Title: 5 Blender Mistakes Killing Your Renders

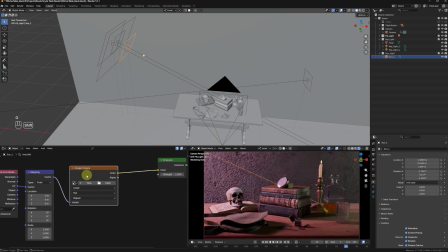(4:06)
Now I'm asking myself, what if there was a window over here letting in some sunlight? Those beautiful God rays coming through a gap in the curtains or leaves outside.
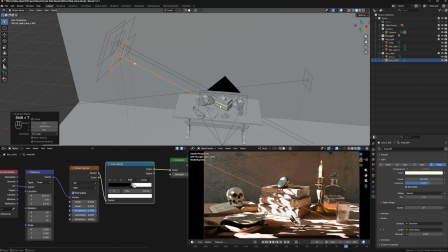(4:16)
I place 2 high-intensity spotlights and put a noise texture in their material to simulate leaves and the randomness of an outdoor environment.
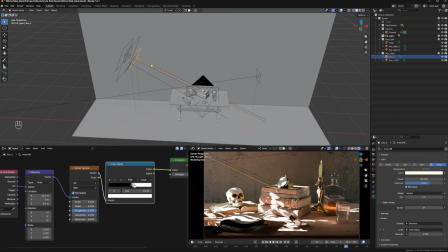(4:26)
This instantly adds drama and depth to the image. And of course, don't forget the candle light itself.
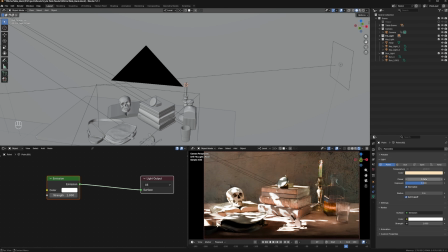(4:32)
That warm, flickering glow is what sells the whole atmosphere. Look at that difference.
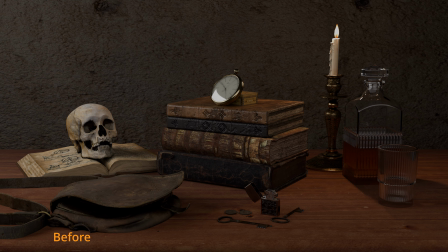(4:38)
Same scene, completely different feeling, and we're not even done yet.
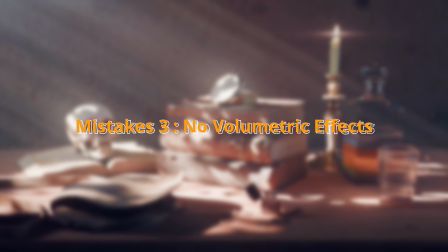(4:46)
Mistake number 3. Skipping volumetrics entirely.
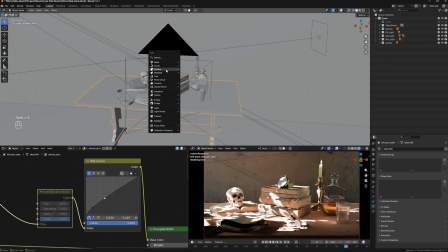(4:51)
Volumetric effects are one of those things that immediately make a render feel more real.
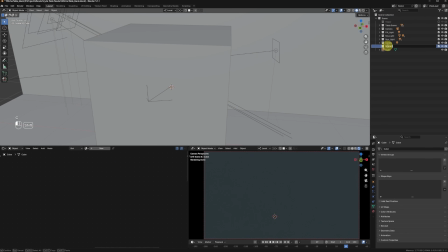(4:56)
They break up that synthetic look and they add physical depth to the scene, separating the foreground from the background in a way that pure geometry just can't.
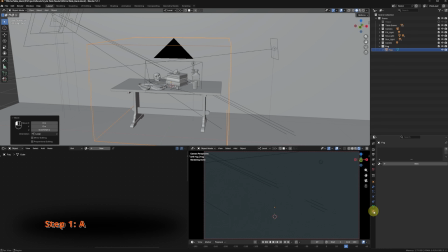(5:06)
We're adding two things here. Step 1. Atmospheric fog.
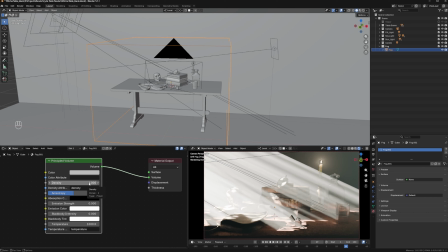(5:12)
I create a simple cube and scale it to cover the whole scene. Then I add a principled volume shader to it.
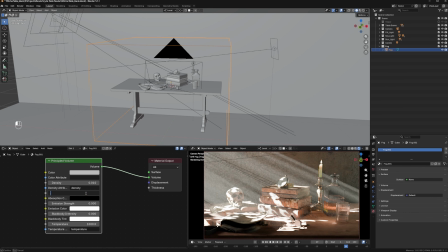(5:19)
Just a few simple parameters and you're done. Now those rays of light become visible in the air.
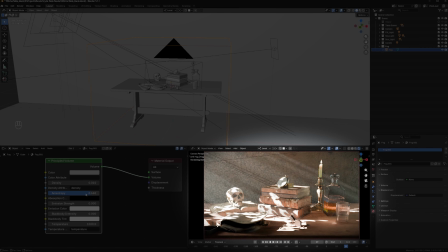(5:25)
You can actually see where the light is traveling through the scene. This single effect adds so much depth. The objects in the background naturally feel further away. The light sources feel physically present.
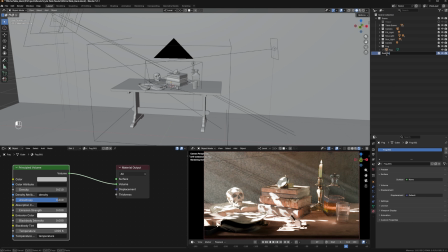(5:39)
Step 2. Floating dust particles. This one's small, but it's powerful. Tiny particles of dust floating through the air, barely visible. But when you combine them with strong directional light and depth of field, they add an incredible layer of realism.
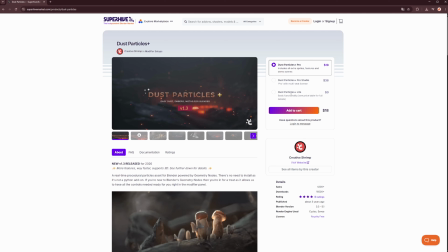(5:57)
I'm using an add-on here. The free version is more than enough for this.
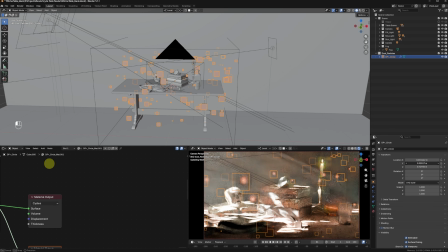(6:02)
Drop it into the scene, set up your render settings, and adjust the parameters to fit your scene. There's no one right answer here. Play with the parameters until it feels right.
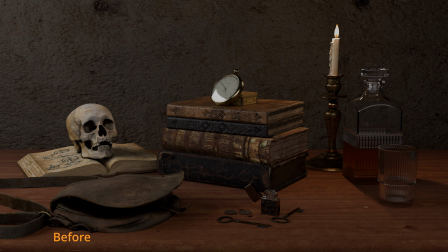(6:14)
These two effects together create the kind of atmosphere you see in feature films.
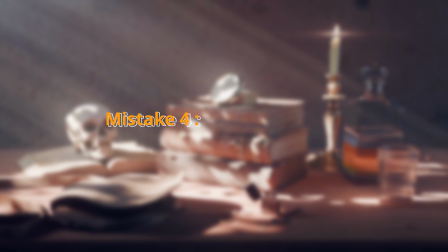(6:23)
Let's keep going. Mistake number 4. No lens effects.
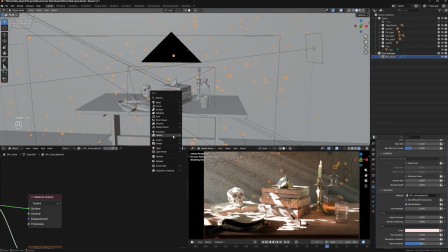(6:28)
Real cameras are not perfect, and that imperfection is what makes footage feel cinematic. When everything in your render is perfectly sharp and uniformly bright, it looks like a computer made it, because it did.
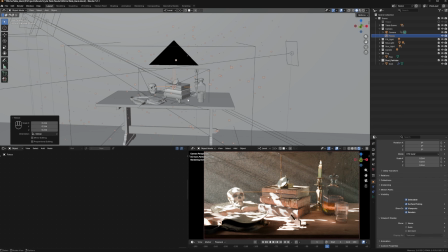(6:42)
Adding lens effects fixes that. Depth of field. I drop an empty into the scene at the focal point, where I want the sharpest area to be. Select your camera, go into the object data properties and enable depth of field, and set the empty as the focus object.
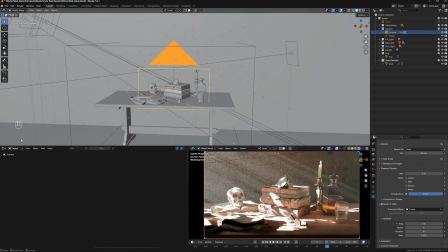(7:00)
Then I dial in the f-stop and ratio. For this scene, I'm going subtle.
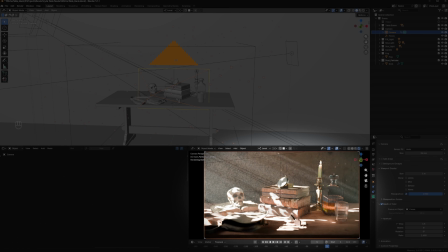(7:06)
I don't want a super blurry background. I just want that slight softness that tells your brain this is a real optical lens.
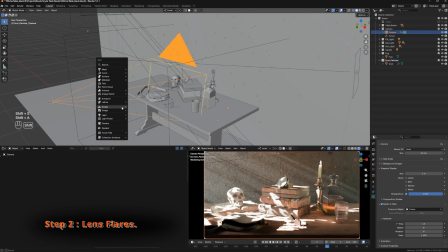(7:15)
Lens flares. A real camera lens isn't optically perfect.
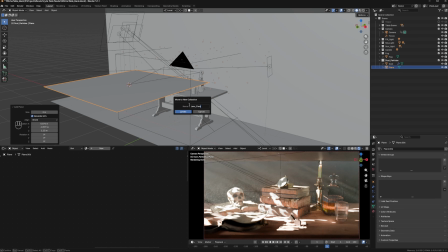(7:20)
When a bright light source hits it at the right angle, you get halos, streaks, and those iconic circular reflections you see in movies. That's a lens flare. I'm bringing in a flare plane, basically a flat mesh with a flare texture on it,
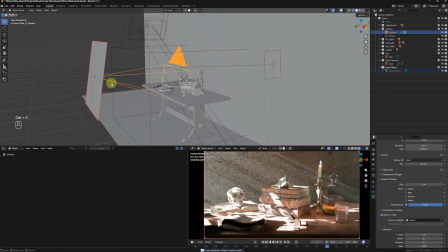(7:36)
and placing it over the sunlight coming through the window and over the candle flame.
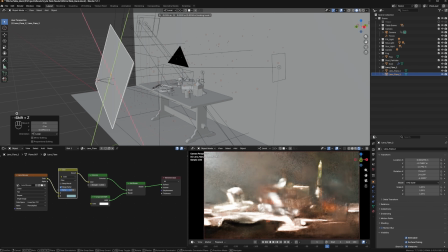(7:41)
This one element alone instantly makes your render feel like it was shot with a real camera.
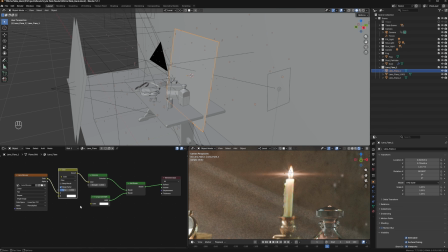(7:47)
Everything we're doing here is about breaking that CGI look. The more physical imperfections you add, the more believable the image becomes.
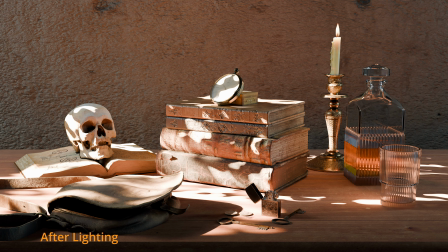(7:56)
Weird but true.
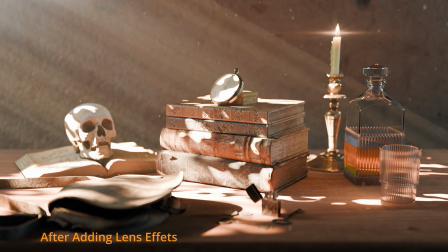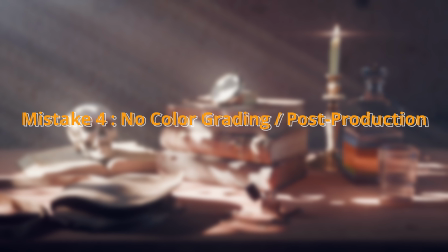(8:03)
Mistake number 5. Skipping post-production.
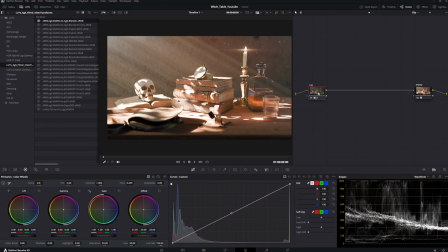(8:07)
This is the step most people skip, and it's the step that takes a good render and turns it into something that actually looks finished.